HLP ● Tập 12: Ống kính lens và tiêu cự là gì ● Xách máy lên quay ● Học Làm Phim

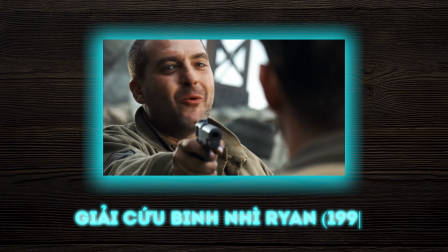4:04 Và chắc hẳn bạn sẽ có cảm giác thoải mái hơn khi nhìn một ai đó mà người ta không biết rằng bạn đang nhìn họ, phải không nào? Chứ dừng lại ở đó, cảnh quay góc rộng sẽ làm cho khuôn mặt của nhân vật, của con người, của chủ thể trông sẽ bị bóp méo đi.
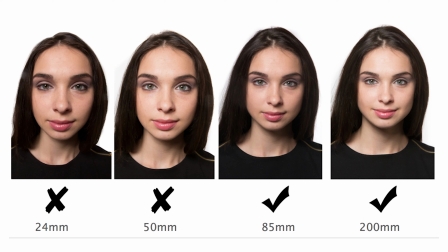4:20 Còn với góc tele, ống kính tele sẽ giúp cho khuôn mặt trở nên hài hòa, dịu dàng hơn.
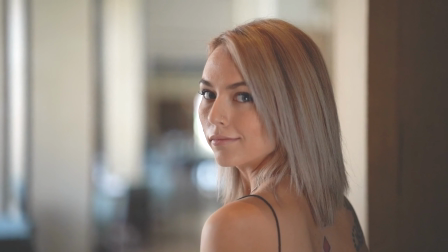4:27 Chính bởi vậy, nó thường được sử dụng để quay beauty, quay sắc đẹp, cũng tương tự như chụp ảnh chân dung.
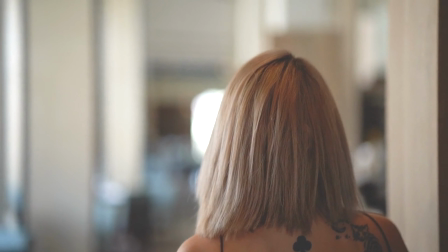4:33 Người ta sẽ thường sử dụng các ống kính tele là chủ yếu. Tiếp theo, mình sẽ nói đến các loại ống kính. Sẽ có hai loại chính mà các bạn cần phải biết, đó là ống kính một tiêu cự, tức là tiêu cự cố định, hay còn được gọi là ống fix, lens bright, hoặc ống kính tiêu cự có thể thay đổi được, hay còn gọi là lens zoom. Với ống kính lens fix thì tức là nó chỉ có một tiêu cự duy nhất, các bạn sẽ không thể thay đổi được. Ví dụ như ở đây, mình đang có một ống kính FM 1.8 khẩu 1.8 tiêu cự là 55mm thì chúng ta chỉ có thể quay được duy nhất ở tiêu cự 55mm mà thôi. Còn với ống kính Tamron ở bên này, tiêu cự của nó là 28 cho đến 75mm,
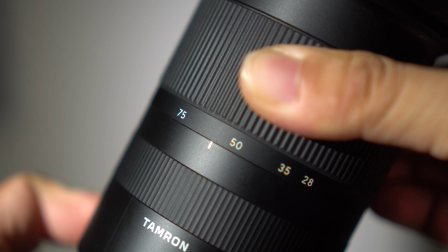5:18 tức là các bạn có thể xoay vặn vòng zoom để từ đó chúng ta có thể thay đổi tiêu cự của nó từ trong khoảng 28mm cho đến 75mm. Như vậy, khác biệt giữa hai ống kính chỉ ở việc một cái tiêu cự sẽ không thay đổi được, nó sẽ cố định thôi. Và loại thứ hai, tiêu cự có thể thay đổi được, chúng ta có thể zoom xa, phóng to chủ thể lên hoặc trở về ống kính góc rộng để lấy toàn cảnh hơn. Thì sự khác biệt giữa hai loại ống kính này sẽ đến từ chất lượng. Thông thường thì những ống kính có tiêu cự cố định thì chất lượng hình ảnh thu được sẽ tốt hơn, chất lượng đoạn video mà các bạn quay được thì sẽ tốt hơn so với những ống kính zoom như thế này. Tuy nhiên thì đấy chỉ là câu chuyện của ngày xưa thôi. Còn với sự phát triển của khoa học kỹ thuật cũng như công nghệ ngày nay thì những ống kính zoom hiện giờ chất lượng cũng không hề thua kém như ống kính tiêu cự cố định,
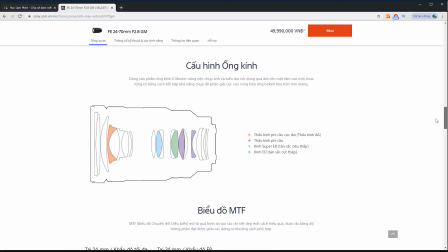6:12 lens fix. Thậm chí có rất nhiều loại lens zoom có chất lượng còn vượt trội hơn so với lens fix. Sự khác biệt giữa chúng chủ yếu chỉ đến từ giá thành. Các ống kính zoom có chất lượng tốt thường sẽ có giá rất đắt. Một yếu tố cuối cùng mà mình không thể không nhắc đến đó là kích thước cảm biến camera. Kích thước cảm biến camera sẽ tác động trực tiếp tới góc nhìn tiêu cự mà các bạn có thể nhìn được ở đoạn video mà chúng ta quay bằng thiết bị camera của mình.
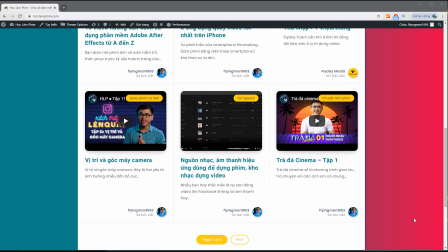6:38 Học làm phim đã có một bài viết chi tiết về cảm biến máy ảnh ở website hoclamphim.com.
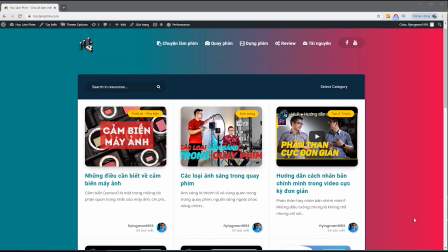6:43 Các bạn có thể click vào đường link phía dưới phần mô tả để tìm hiểu cụ thể hơn. Còn trong nội dung video này, bạn chỉ cần hiểu đơn giản rằng kích thước cảm biến sẽ quyết định những gì sẽ được cảm biến camera ghi nhận lại,
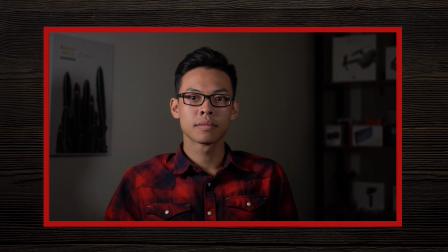6:56 những hình ảnh, những video sẽ được ghi nhận lại như thế nào. Cùng lắp một ống kính lên hai camera thì ở camera có kích thước cảm biến nhỏ hơn,
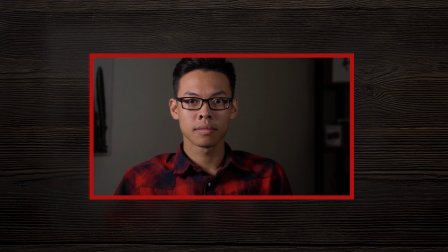7:05 ta sẽ nhận được video mà hình ảnh sẽ được lấy ít hơn so với chiếc camera còn lại. Bởi vậy, người ta lấy kích thước cảm biến full frame làm tiêu chuẩn mà tại đó camera sẽ ghi nhận lại được giá trị chính xác, góc nhìn chính xác so với tiêu cự ghi trên ống kính, ghi trên lens. Còn với các thiết bị camera có cảm biến nhỏ hơn kích thước full frame thì chúng ta sẽ cần một hệ số crop để quy đổi tiêu cự.
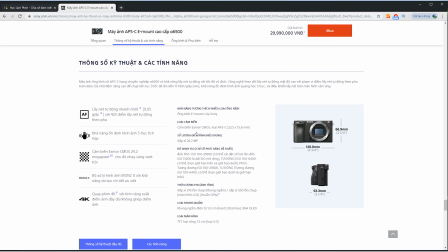7:33 Ví dụ chiếc Sony A6500 của mình là cảm biến APS-C có kích thước nhỏ hơn cảm biến full frame và hệ số crop là 1.5.
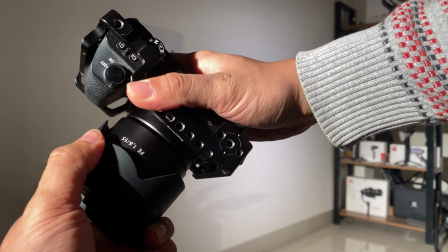7:42 Khi mình lắp ống kính 55mm, máy sẽ quay video ở góc nhìn tương đương với
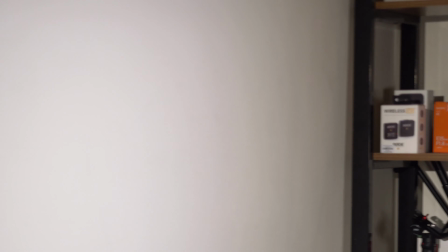7:49 55 x 1.5 bằng 82.5mm.
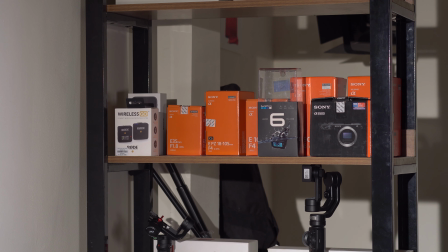7:53 Nếu không biết, ta sẽ tưởng rằng hình ảnh thu được là góc thường ở 55mm,
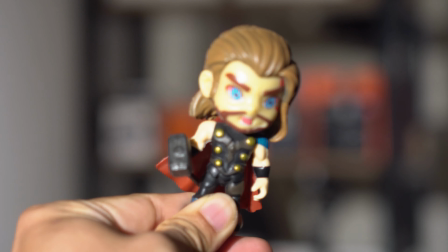7:59 nhưng thực ra nó đã là góc tele rồi.